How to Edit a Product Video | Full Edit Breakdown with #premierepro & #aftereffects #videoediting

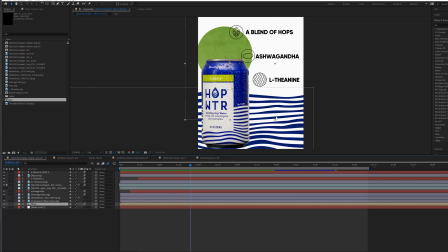249s
Okay we go back to the composition we've got those lines that we had earlier
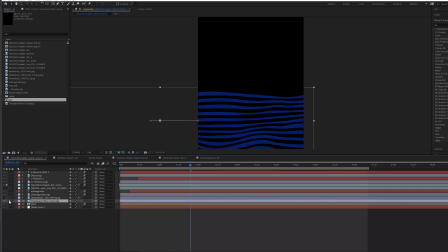253s
the transparent blue lines that you'll see right there laid those over the top perfect.
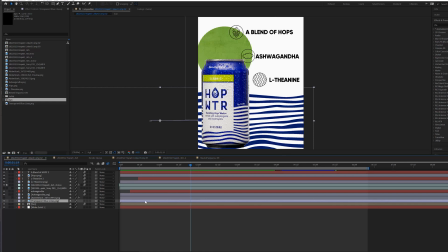259s
The next thing to create was the movement back and forth with the lines so very simple thing that we did there as you can see is all I do is just lay it over these purple lines here are the entirety of the image and as it scrolls through time you'll see that they're
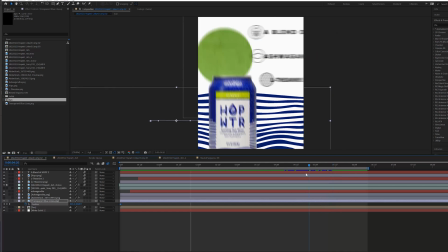275s
moving from left to right which really gives me a nice kind of continual motion that's going on here. My objective is to have everything kind of continuously move and then be swiped in and out. Next thing I did was I took each individual icon that I found did the same type of image trace
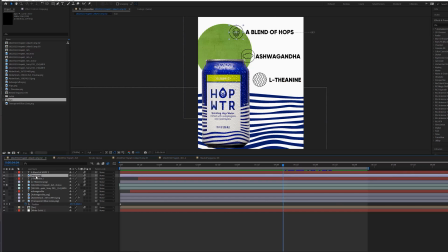293s
so we have the icons for each little blend of hops ashwagandha and the l-theanine and then put in each individual layer of text that's there and i animated the text to go in and out and all and to bounce through in terms of the tracking of how things move so really tried to make things kind of animate nicely and go in and out but again a lot of layers went into this particular shot not only did we have to get the can perfect in how we shot the can, but then I really needed to use all of the elements in the Adobe Suite, Photoshop, Illustrator, After Effects in order to put this stuff together. Got the elements from the graphical standpoint correct on brand and then moved the text in there.
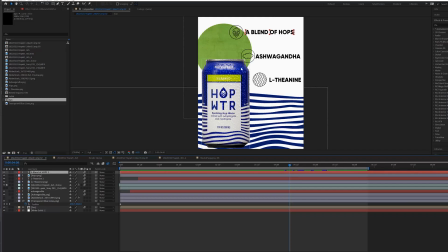335s
I put this ashwagandha and cut it out behind the can just to continuously give kind of that 3D effect that's in there and move things around and blended them in a way that was aesthetically pleasing and had good text motion and graphical design from a text standpoint. So that shot was pretty complicated in order to put together, but I really think it sings well. Making sure that we had all that stuff in there was just a great thing. I'm really happy that we took the time in order to put that thing together, right? So let's move back into Premiere.
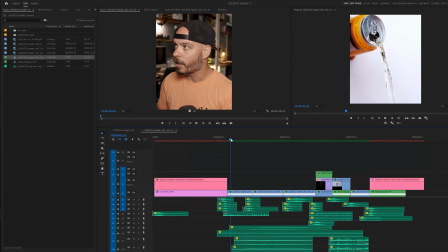365s
The next series of shots are really just poor shots,
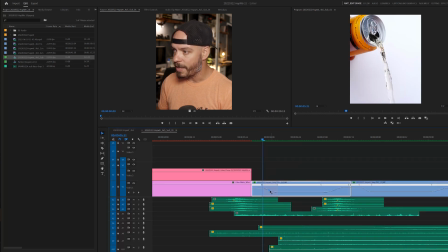368s
and the only thing we did here was create significant speed ramping and this little element right here is huge because you can grab these little tails these little bezier handles and start to move things around you'll notice that this probably looks a little bit different than what your typical speed ramping
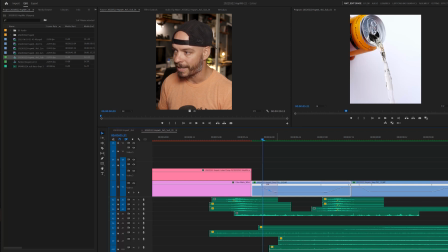385s
looks like usually it's just a very aggressive linear curve there's just kind of an angle that's there so you can use these handles to smooth out what that
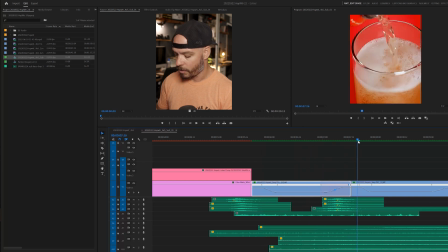393s
curve looks like and make it so that there's a nice easy flow in and out of how each part of the pour sequence looks right so
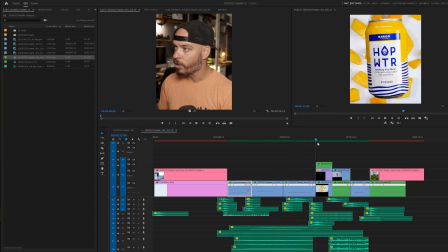402s
really happy with how this stuff turned out especially this shot I thought that looked really great it moves next into these nested sequences of the fruit and or the can falling so there's a mango flavor that falls into a pile of mangoes the blood orange like we talked about in terms
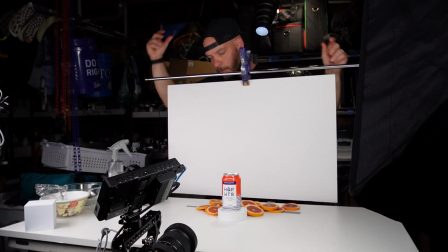417s
of creating that sequence in the production element and then we move outside to create this kind of pool effect
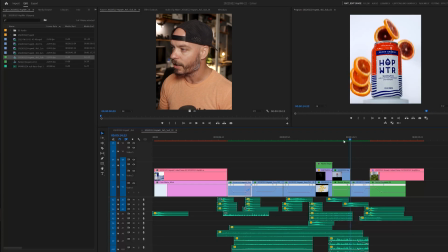424s
which is stuff that we'll talk about in just a second. This one's a fairly simple one.
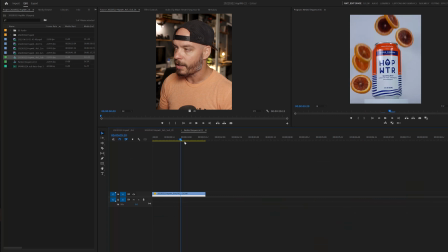429s
I nested this sequence to put a can that had the oranges falling, but I didn't love the look of the can. So what I did is I went back into my sequence,
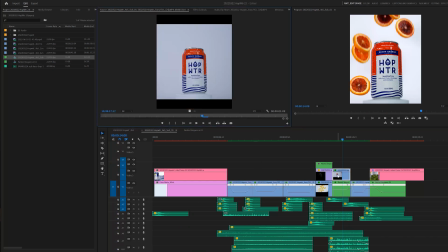438s
took this can right here and masked everything out so that all you're seeing is the full can over here, right?
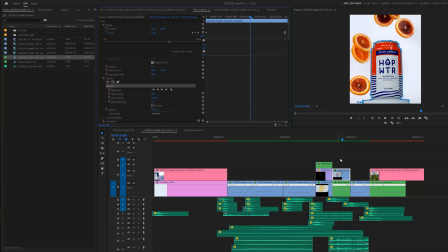446s
We can see effect controls, and then I put a mask over this thing right here, scaled the mask up, whereas we needed to back up and down. So we have a perfect can and then great color corrected oranges back here so that I can have the oranges falling behind the can in a way that I wanted them to, right? Nothing overly complicated there. Just a very simple mask that I drew out using bezier handles wherever I could. Scaled the mask up and down with mask path and everything looks great there.
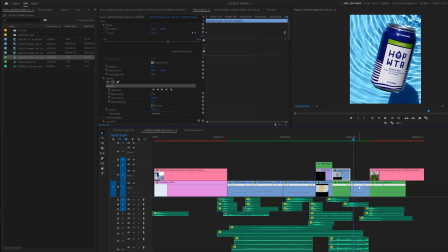473s
Moving into this shot, which is again, just a very simple way of us taking the can outside, creating a fake pool with an acrylic tank, blue background underneath, a little spray air can of, you know, the compressed air to create that summer wave effect. And then there we go.
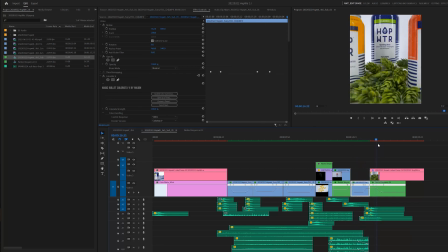490s
The next shot that we have here is our probe shot and our pullback, which is seemingly easy.